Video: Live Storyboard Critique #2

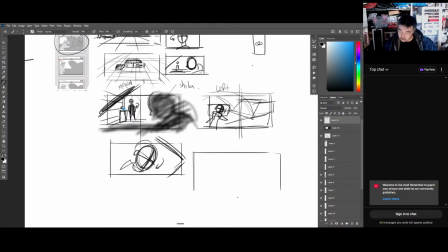You could also just go straight to your wide angle again, which is the shot that we had over here. And then you reestablish your 180-degree rule.
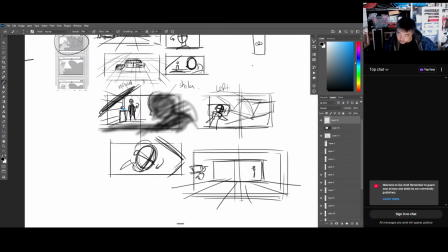It may be boring, but I think clear beats cool. Clarity beats cool.
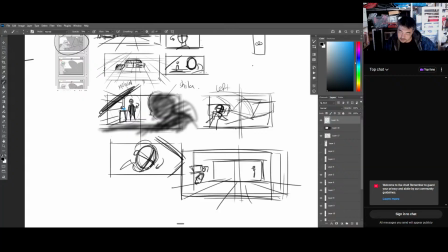So then you come from here, you get her turning like this, a single on the girl, and then you have her walking out like this. I hope this makes sense. I mean, it looks messy and all this stuff, but
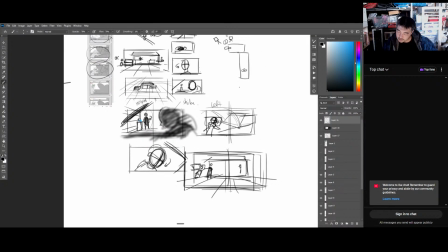I hope it makes sense. So we reestablish the line right here, and let's just keep moving on.
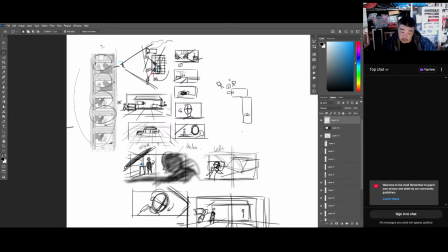Just erase all this.
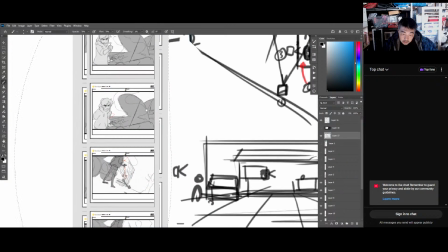And then from here, then you cut to the other side.
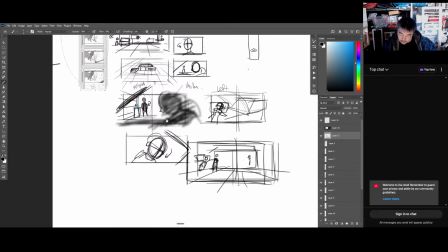The other side that I was saying, like then you cut to right here.
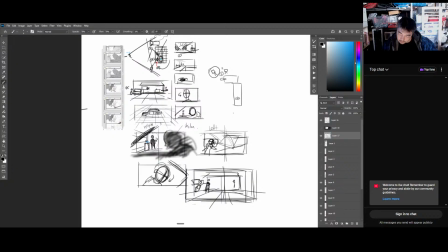which I think is cool because you could go from here. If you have this wide shot, I feel like this wide shot fixes a lot of stuff um, because then it realigns your 180.
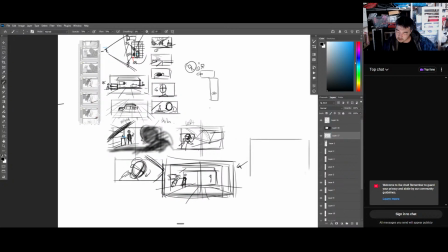Um, because then you go from here to this awesome shot that I love.
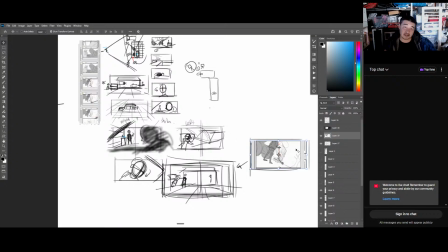Neil, based on what you're seeing, does all this kind of make sense? What I'm saying, or am I just like kind of all over the place?
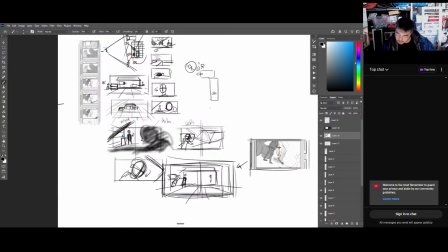But while I wait, um, then from here she gets up, and then you see her throw the tool to the ground, poof, which I love this because there's just so much impact um, going at a Dutch like this.
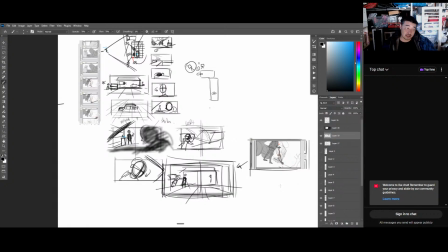In all honesty, I love Dutch angles because it makes you feel it changes the way you see something. It changes the angle. Where I know, like I love things symmetrical. I love things that are not tilted,
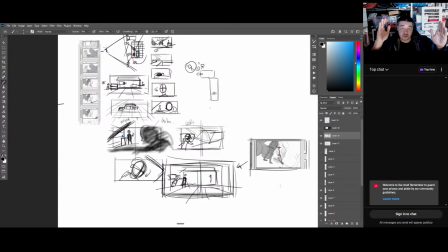but it just tilting the angle a little bit really jars you. Um, but anyways, so yeah, then you get this where they throw it to the ground, and let's come to the next part.
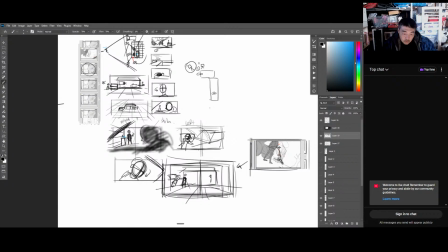And then from here we cut over. Let me just take a look at this. And then from here we go over to this guy's shoulder. So that works if we keep this.
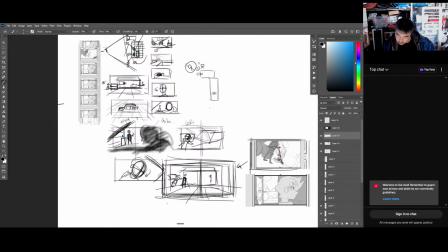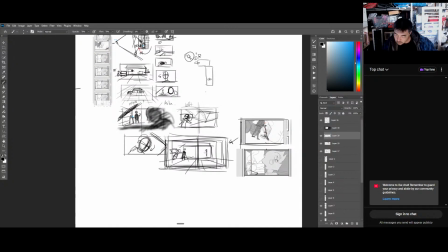Because we go here to here, she walks over, then the camera's on this side of him as she walks. I like that. So now we still have him on the right. Sheila is on the left.
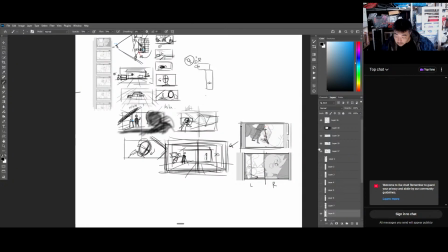And then from here we go to this type of shot right here.
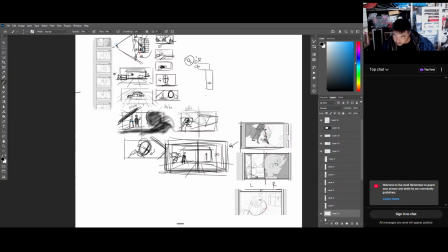Which works because now we're still in our 180-degree rule.